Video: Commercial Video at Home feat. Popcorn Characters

My friend Rylan graciously sent me 5 flavors, and the challenge now is to create 5 different characters.
Do I look like a Snickerdoodle kind of girl? What you think? Let me know.
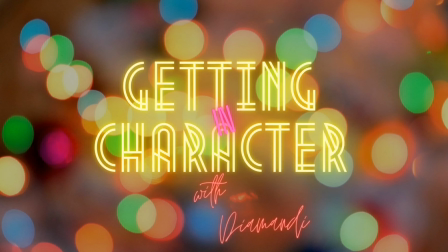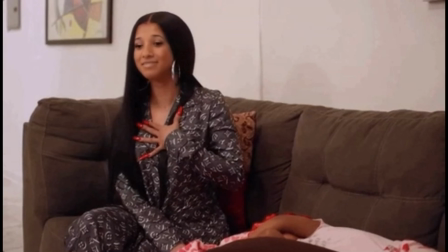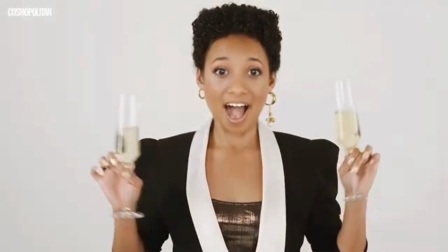Hey, it's Diamante coming back to you with another exciting behind the scenes making of. I have no idea what I'm gonna do, but let's figure it out together. I wanna start pitching brands for sponsorship and partnership opportunities. So I decided to ask a friend who owns a company, and I said, hey, could you send me some product and I'll shoot a video and transform myself into these different characters and it'll be really cool. Well, that was the plan. He sent me the product yesterday, so I'll show it to you. A double chocolate Pretzeltopia. Loaded big potato. Buttery white cheddar. Snickerdoodle. Classic caramel. My friend Rylan graciously sent me 5 flavors, and the challenge now is to create 5 different characters. The idea was, with each flavor I try, I'm gonna be transformed into a different character. Different wig, different personality, different wardrobe. I'm back.
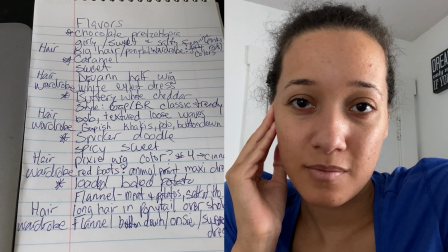1:33 Excuse my neighbor cutting the grass. I live in the country, someone's always cutting the grass.
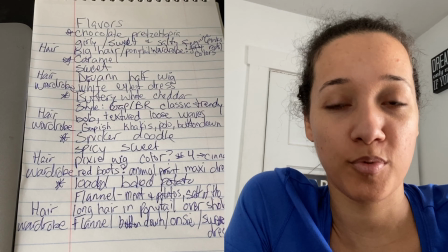1:37 I hopped on Facebook Live in a group of people who I asked to occasionally help me come up with these ideas for YouTube.
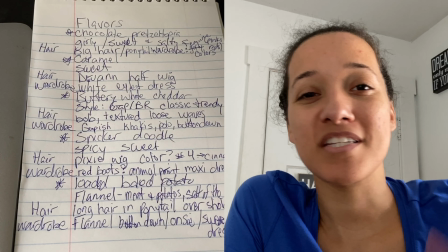1:45 Nobody was in the group, so I was live all by myself, but that's okay.
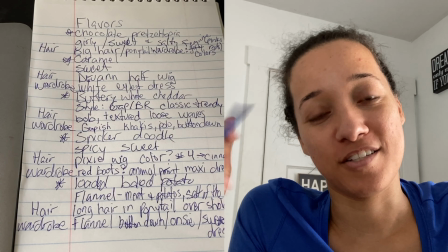1:48 It really helped me organize my ideas and I could talk to myself without theoretically talking to myself.
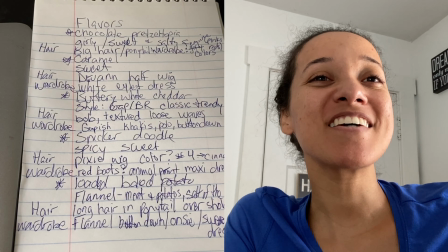1:55 Okay. So here is what I came up with so far. All right, chocolate Pretzeltopia.
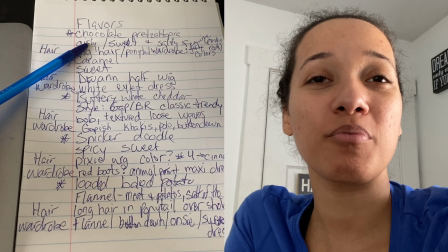2:02 Remember, girly and sweet, but also the pretzels are salty, so I think I may have added that after I showed you the last video.
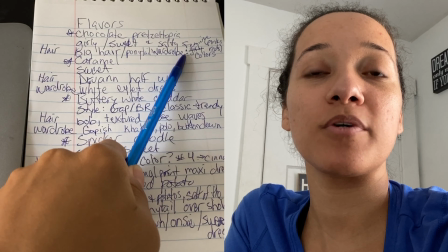2:10 So I thought about the wardrobe being feminine with traditionally feminine colors like pinks and reds.
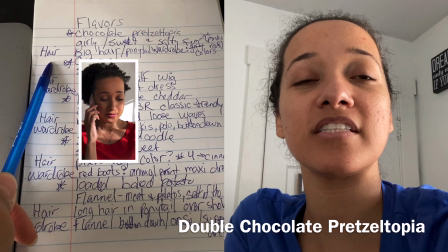2:17 And then for the hair, I thought the salty or maybe the contrast could be big hair,
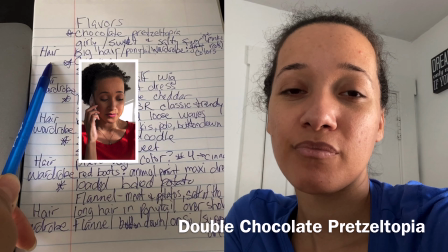2:26 or I actually have a huge curly ponytail, so maybe we'll try that out.
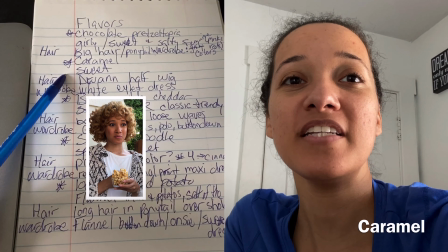2:31 Okay, and then for caramel is also sweet, so there's a little overlap between caramel and the chocolate Pretzeltopia.
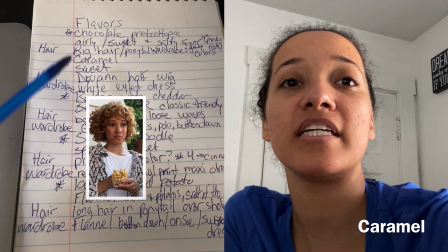2:39 And since I already did the feminine colors for the chocolate, I thought maybe I could do like a white eyelet, which is very
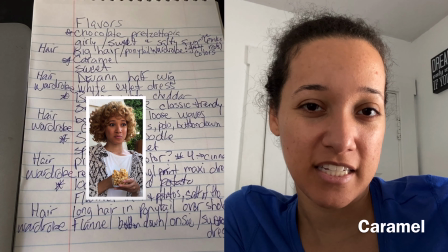2:49 feminine, and also white is kind of like innocent, so it's sweet without the fire or the spice.
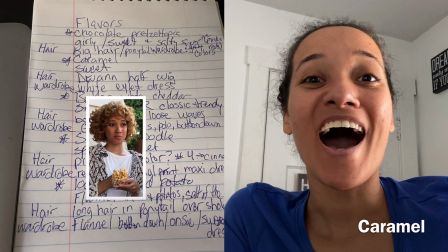2:56 And then I have a new wig coming.
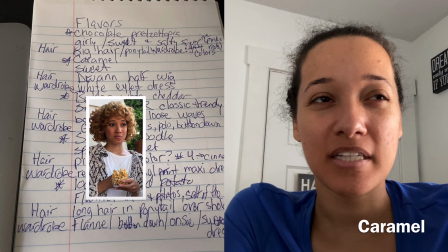3:00 It's a half wig called Druann, and I was thinking about, I wanted to do big curls, and I thought
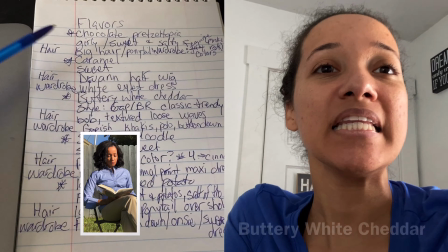3:09 Druann would be perfect for that. And then down to Buttery White Cheddar.
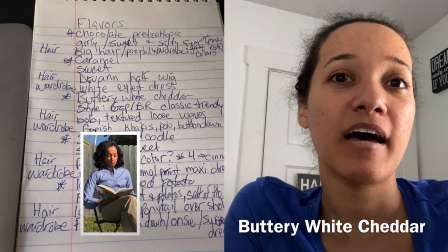3:15 So if the style is Gap, Banana Republic, classic, but also kind of trendy.
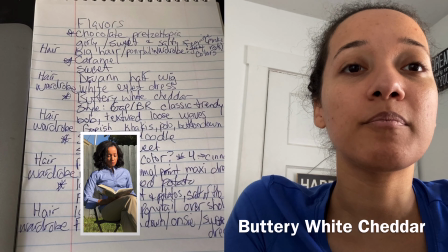3:21 The hair could be, I was thinking a bob,
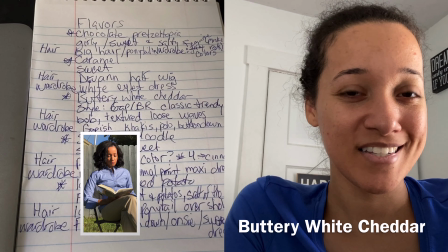3:25 because bobs are stylish and conservative at the same time.
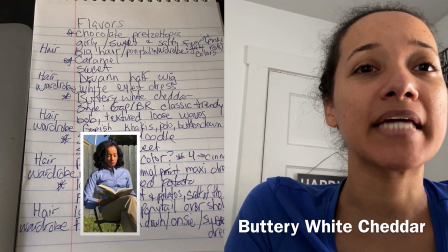3:31 And then for wardrobe, I was thinking Gap kind of style, so khakis, polo, button down,
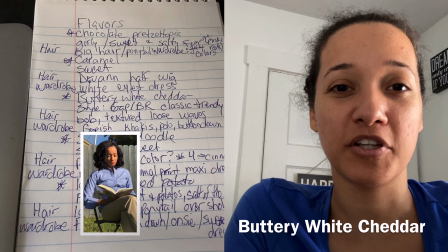3:39 you know, something conservative, a little boring, a little timeless.
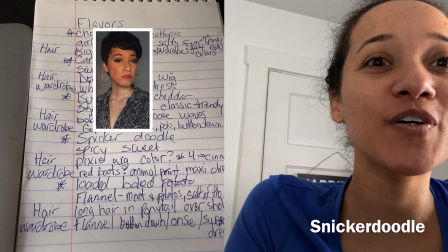3:47 Down to Snickerdoodle. I was thinking about cinnamon, right?
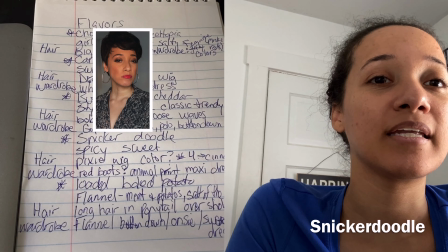3:52 So spicy and sweet. And then I thought a pixie wig might be cool.
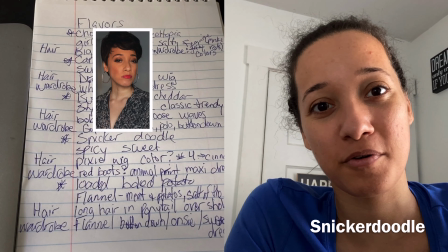3:58 And I have one in 3 colors because the first time I ordered the wrong color. And then anyway, I ended up ordering 2 more colors.